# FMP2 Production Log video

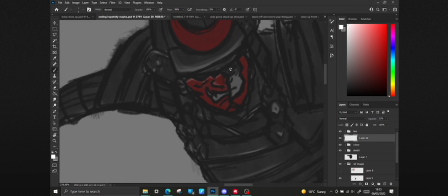So after drawing the characters, I would create the backgrounds,
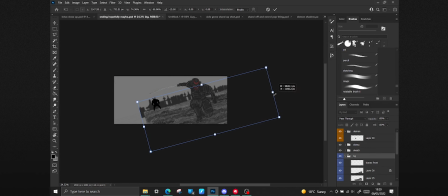which was quite easy as I had access to brushes that I found online that could easily draw things like leaves or bushes. And yeah, depending on what scene it was, I would then also add a Gaussian blur to the background just to give a bit of depth and to make the image look a bit more cinematic. And finally, I would create boils of the line art of each frame,
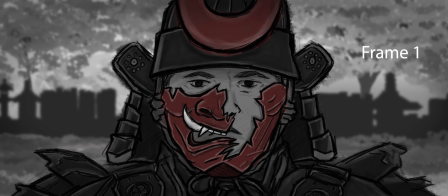which essentially meant that there would be 3 different versions of line art that switched back and forth within the final edit.
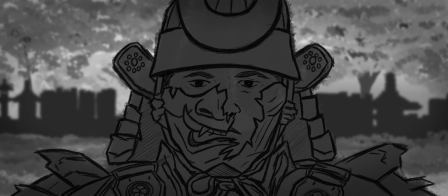I did this by just lowering the opacity of the line art that I had already created, and then creating a new layer on top of it and tracing over the lines.
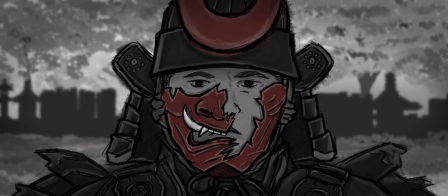This made the image feel a bit more lively and less static, so that the audience wouldn't be bored just looking at one still frame of a character.
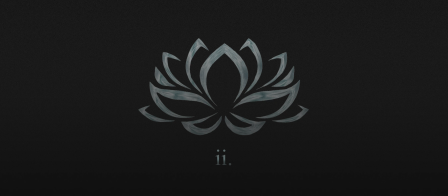And yeah, that was basically the whole production process. I didn't really come across any major problems while doing this, as I had experience with my first FMP, and I was able to learn from my prior mistakes.
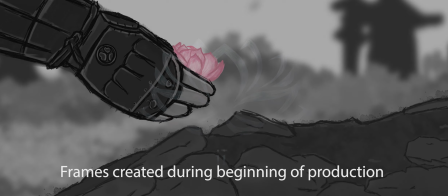The only major problem that I did come across was during the beginning of production,
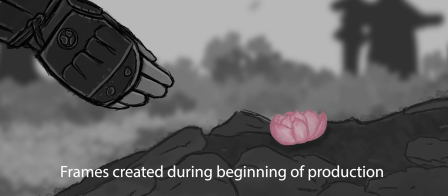where I was struggling to create drawings that I was happy with using the screen display drawing tablet, as it was a piece of equipment that I had never used before,
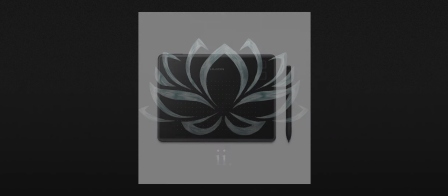since I had been using a tablet with a no screen prior to this project.
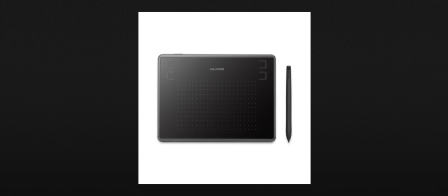But to briefly solve this problem, I started using the drawing tablet with no screen to draw the frames.
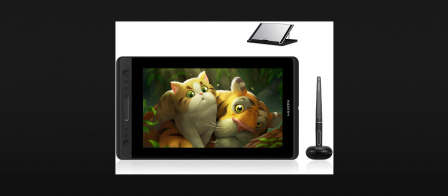But as I realized that the other piece of equipment had better technical features, I started slowly switching to the screen display, and with time got used to using it.
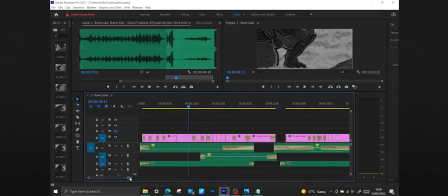But besides that small issue, it was just a matter of using Premiere Pro to edit all the frames together and add sound and music to them.
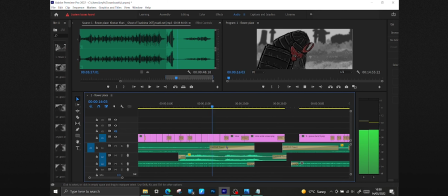So overall, I'm happy with the finished product,
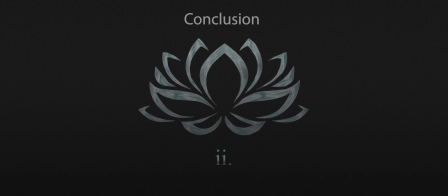as I believe that it fulfilled its purpose of being an exploration of emotions and inner conflicts through the use of a dialogueless and colorless narrative. Although I think there could have been some areas that could have been improved, like adding more animated scenes from After Effects or refining some of the drawings, I think I did close to the best I could in terms of pushing myself technically and creatively.
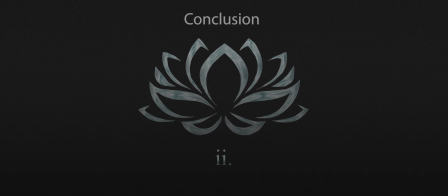And yeah, that's basically it. Thank you for watching.